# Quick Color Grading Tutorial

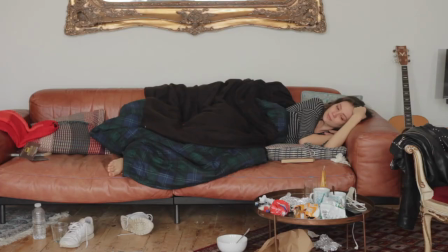0s
This week we're colour grading 3 different shots, and each one in just 5 minutes. I'll talk you through my thought process and fast forward through the boring bits so this video doesn't get too long.
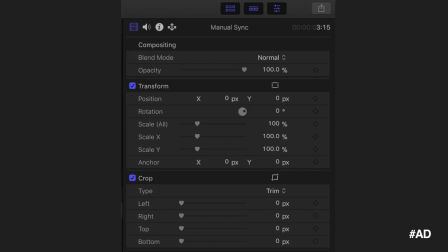10s
But before we get into it, the software I'm using is Final Cut Pro, but you can do this stuff on any software. And I'm also using the plugin Film Convert, who are this week's sponsor, but as usual they haven't told me what to say and they haven't seen this video before it was uploaded.
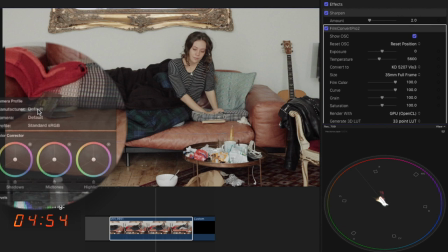24s
So let's set the clock for 5 minutes. So I usually start by bringing in Film Convert to give us a base grade to start with.
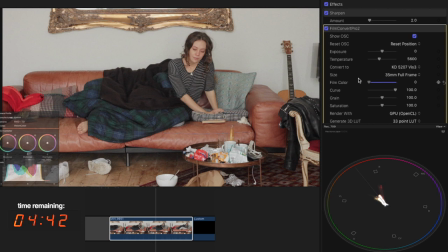31s
I'll choose the camera that I shot on and the picture profile that I used. From here I'll reduce the film colour so that it's not as intense and dial back the contrast a bit with the curve setting.
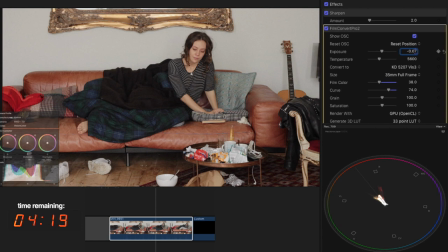42s
At this point my main focus is on the roll off between the darker and the lighter parts of the image, so I'll just drop the exposure a little bit, and now that's a good starting point.
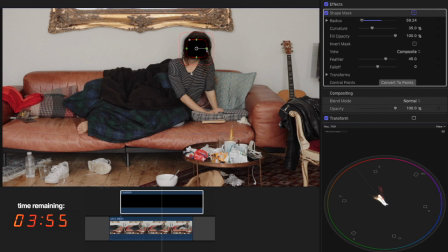51s
Next, I'll put a black solid on top of the footage and mask it to the size of her face so we can isolate different parts of the frame.
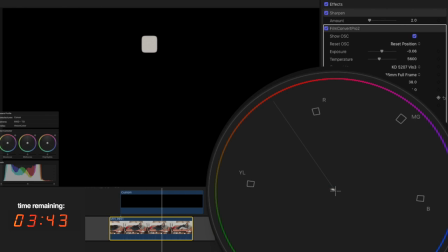59s
For now we'll drag it over to something white or grey like the wall and look at our vectorscope. You can see it's pushing slightly towards yellow, so let's cool down the temperature of the image until it's close to the middle, meaning the wall is white.
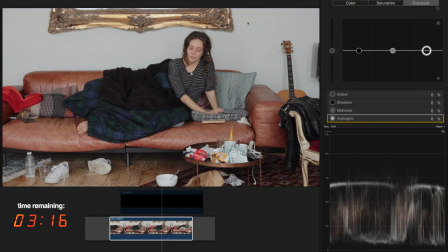71s
Now going back to look at the whole image, let's add a colour effect and use it to brighten the image a bit, but really we should check our waveform for this.
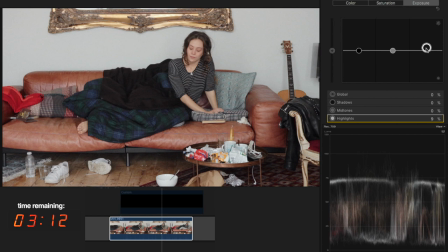78s
So let's open that and you can see the dark parts are at the bottom, and the brightest parts of the image are at the top.
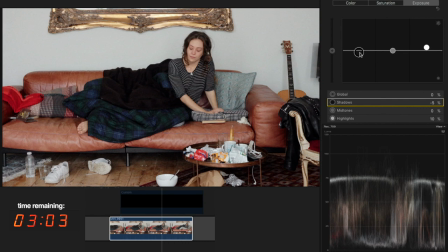84s
I usually adjust my highlights until they're sitting around 75 on the waveform, and then have the shadows just barely above zero. After that I'll use the midtones to control whether I want a light or a dark look, and to me this is now feeling a little bit too crunchy, so I'll just boost the shadows slightly.
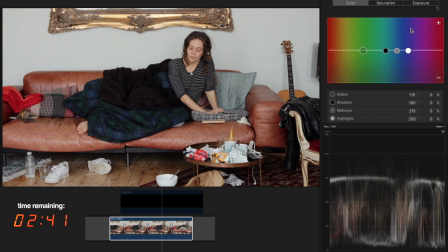101s
Next is the colour. I remember the wall was a little bit too green, so I'm going to add some magenta into the highlights, and then I'll counter that, go the opposite way with some green in the midtones.
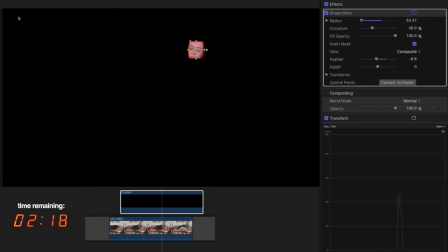114s
Clearly the walls are too pink now, so let's use that black mask again, but this time we'll isolate just the skin tones.
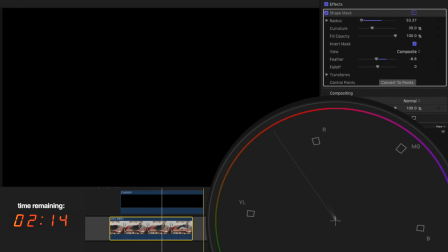120s
Now when we switch over to the vectorscope, we can see how the colour is pushing away towards magenta, which is what we expected.
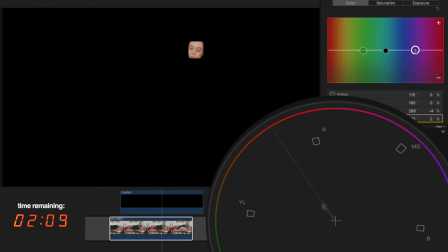127s
So, let's bring those highlights back down until the skin tones are sitting on that diagonal line, which is our skin tone indicator. I use it all the time to make sure that the skin isn't too red or too green.
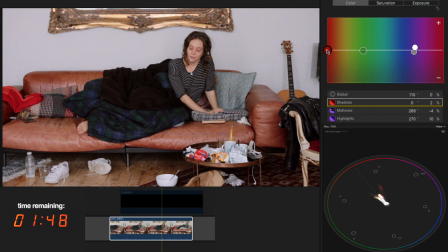140s
Looking at the whole image again, I think that those greens in the mid-tones are probably cooling off some of the darker parts of the image a bit too much. So let's add some red to the shadows to counter that, but only just a touch.
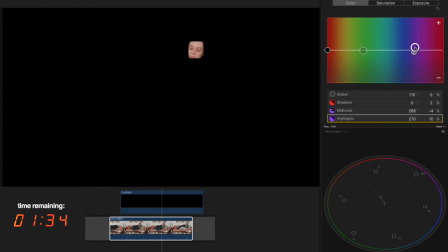154s
And then because we've changed the colour, we'll need to check our skin tones again and just pull them slightly back away from red and there we go next
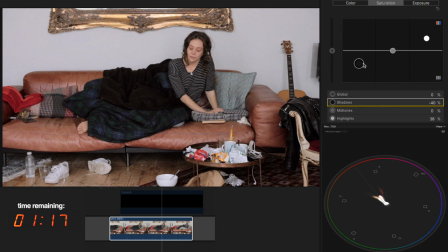162s
is saturation in general I find that boosting the color in the shadows it has a really nice filmic quality but when you boost the saturation in the highlights looks a bit weird so I usually boost the shadows a bit and drop the highlights slightly then we're done with saturation the last
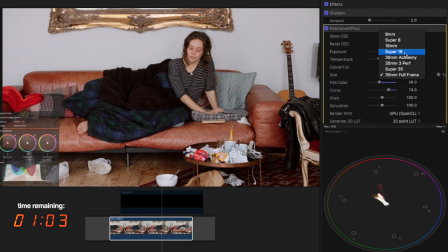177s
few things are to choose super 35 for our grain and reduce it down to 70 which I found to be the right amount to just dirty up
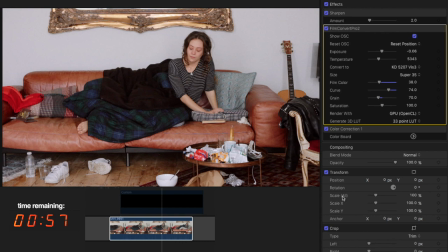184s
the image so it doesn't look quite so clinical. With time running out, let's add our final touch, which is a vignette, where we add a second correction, and this time with a round mask. Then we'll basically just darken what's outside of it to draw the audience's eyes into the middle of the frame.
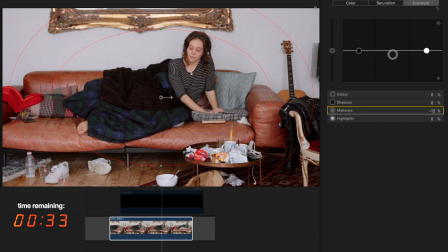201s
We could just drop the highlights like this, but I think that looks really fake and horrible, so I prefer to drop the midtones instead. Then I'll just toggle it on and off a couple of times to see what it's doing and see if it's too intense, and I usually end up tweaking it slightly, and then going back again to check the before and afters.
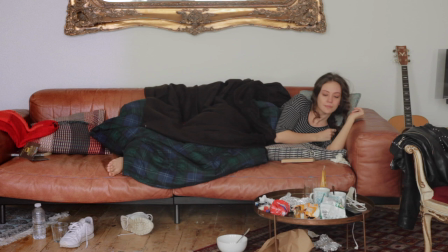220s
And that's all I could manage in 5 minutes. So here's what we started with, and here's what it looked like 5 minutes later. Now for this next shot I thought I'd try matching the colour between two different shots,
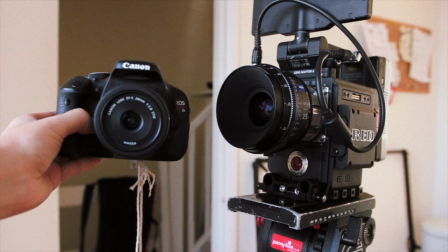231s
which is a really useful skill when you've got to blend different cameras into the same project, or deal with lighting changes and different camera settings, but still try and make it all look like one cohesive piece.
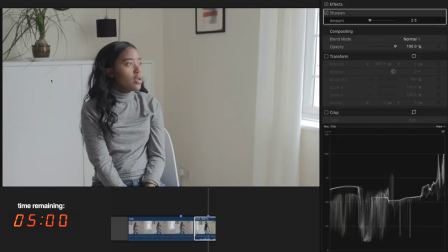241s
So let's try grading some DSLR footage to match with some 8K raw footage that was filmed on the Red Epic W. Let's start the timer.
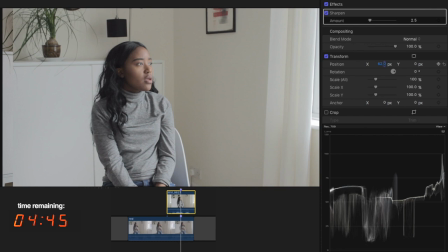250s
Now my favourite way to match shots is by putting them side by side, so I'll move this over and crop the left so we can compare them easily.
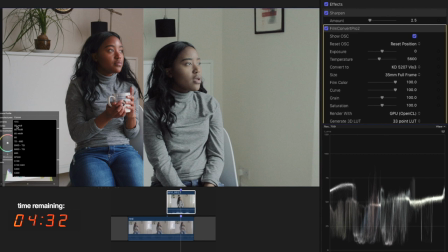258s
Then we'll add film convert and choose the camera and the profile just like last time.
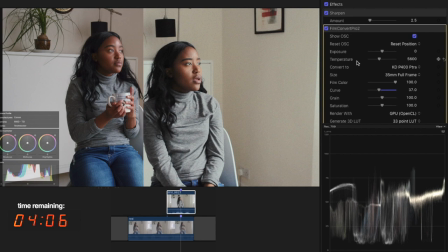263s
Now here, definitely too much contrast, so let's dial back the curve setting. This time I'll choose a different film stock, the same one I used with the red footage.
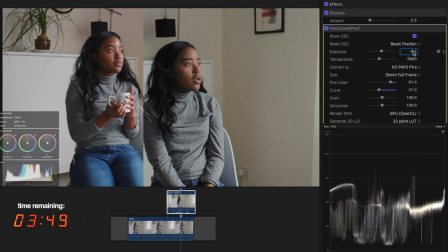271s
Let's reduce the film colour slightly and then drop the exposure, looking at the walls in the background to see that they match.
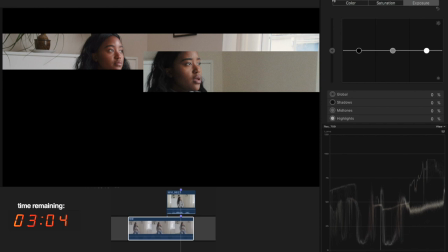278s
But we can be more precise than that. If we crop just the faces, then our waveform shows her hair and her face here, which makes it really easy to compare. So we'll start by boosting the highlights until they're the same height on the waveform,
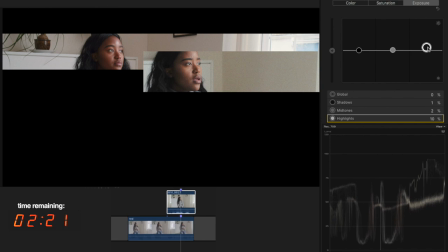292s
and then we can tweak the shadows and the mids until her hair matches too before going back to the highlights and making those match again.
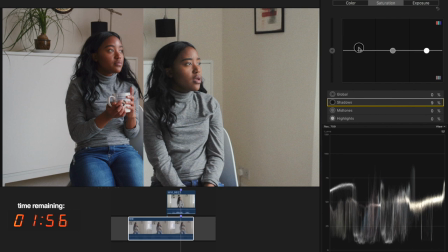300s
Next let's get rid of those crops and look at colour.
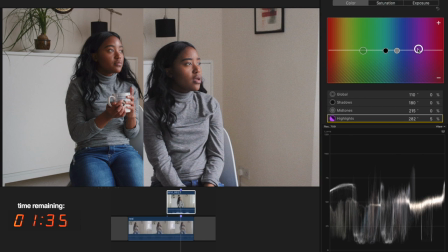303s
It's pretty clear that the image on the right is too green so let's add the opposite taking the highlights up towards purple magenta and a tiny bit in the mid tones too which will then counter by taking away a tiny bit in the shadows so her hair isn't too blue.
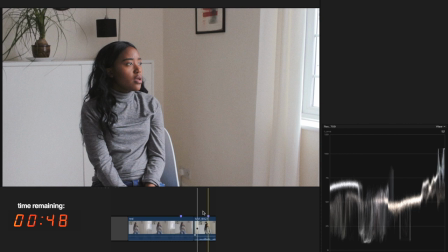318s
Let's have a quick check of before and after and then we'll put the shots one after another for the final touches. Now I was running out of time but I decided to quickly add a bit more magenta to the mids and
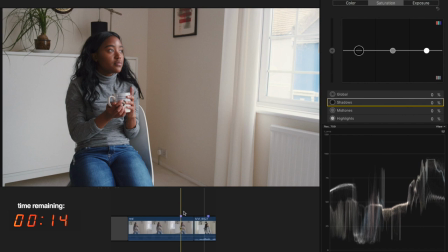330s
warm up the temperature slightly before doing our saturation trick since the reds colours felt a bit richer.
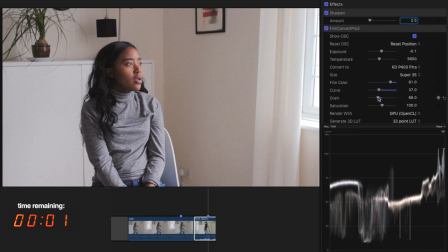336s
The last thing is to choose super 35 green and drop it down to 70 and then we ran out of time.
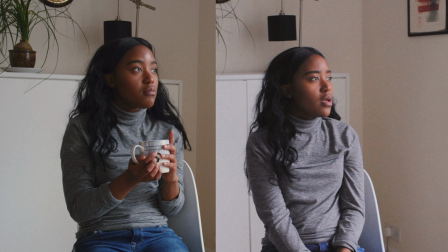342s
Now I'll admit they're not perfectly matched but it's certainly a big improvement considering it only took 5 minutes.
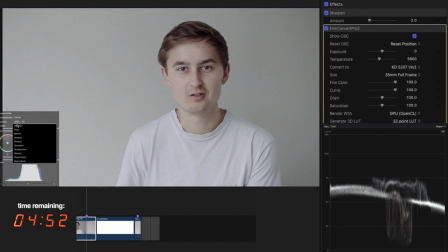349s
And let's start the timer once more for our third and final shot. So again we'll add film convert, choose the camera and go straight for my favourite film stock.
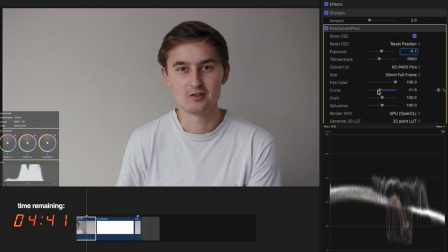358s
This time it's looking pretty bright, so let's drop the exposure a little bit and bring the contrast way way down,
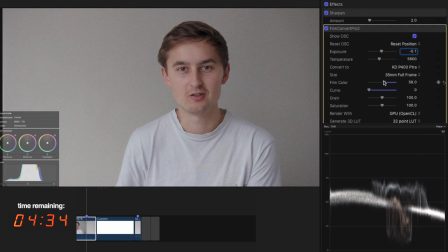365s
which looks decent but a little bit too saturated, so let's reduce the film colour slightly. While we're here let's sort out our film grain, just the same as before, and then because Because this shot is going on YouTube,
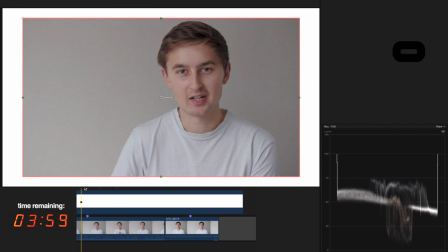376s
I like to kind of simulate that experience by adding a white solid with a mask to see what it would look like when it's surrounded by a white website. Although it looked fine before, I think the white outline kind of reveals how dark and flat the image would look on most web pages.
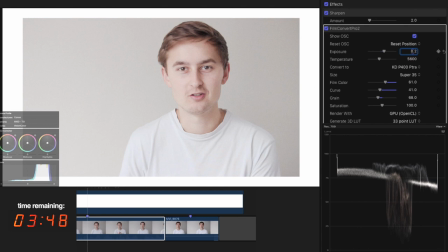391s
So let's fix that. I'll try increasing the contrast, but that doesn't help much, and when I try and brighten the image, the whole thing kind of just washes out. So let's pause this for a second. Now, it's pretty standard when you're shooting to use a flat picture profile or log.
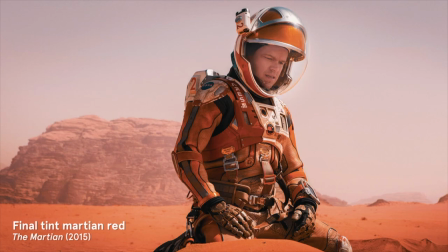408s
It's what all the pros do, basically shooting on a less contrasty image to give you the most flexibility when you're colour grading. So I use them too, but sometimes flat footage can be a little bit difficult to grade. So what I've started doing recently is just right before I'm about to film, I'll quickly switch over to a non-flat profile,
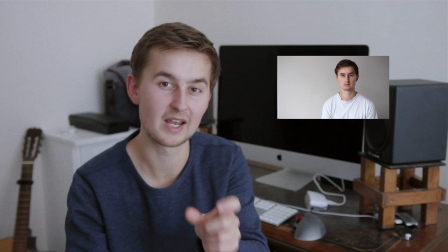428s
just a standard one with all the regular contrast,
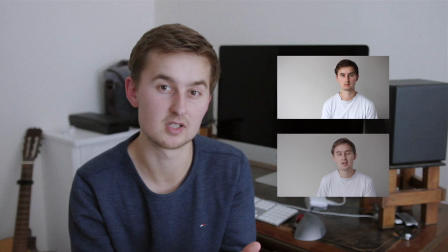430s
and just record a short clip that I can then use alongside the flat footage just as a kind of reference for what
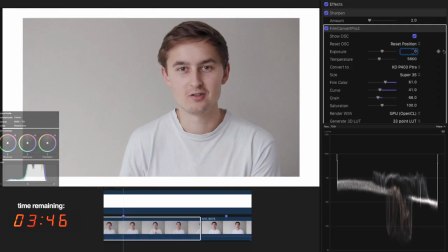438s
a normal contrasty image looks like. And that was definitely helpful for this shot.
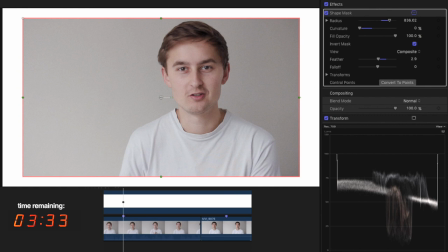443s
I just grabbed my contrasty test frame and that made me realise that I definitely wanted something that looked more like that.
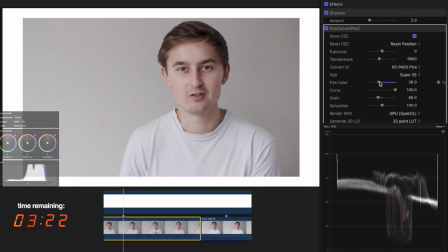450s
So I increased the contrast and dropped the film colour down until the skin tones were
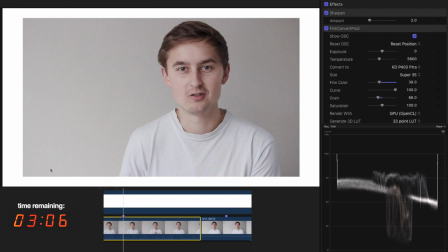455s
roughly in the right place and then I headed over to the colour wheel to add the rest of the contrast.
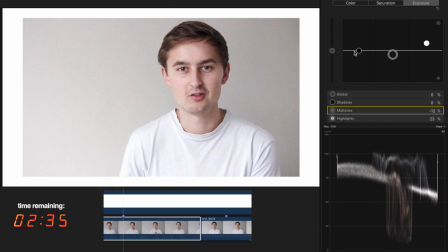461s
I'm starting by boosting the highlights and then dropping the mids a little bit before finally tackling the shadows. Again we're getting them just on that zero line on the waveform, but then it looks a bit too dark compared to the white outline, so let's go back to the mids and bring them up a little bit, much better.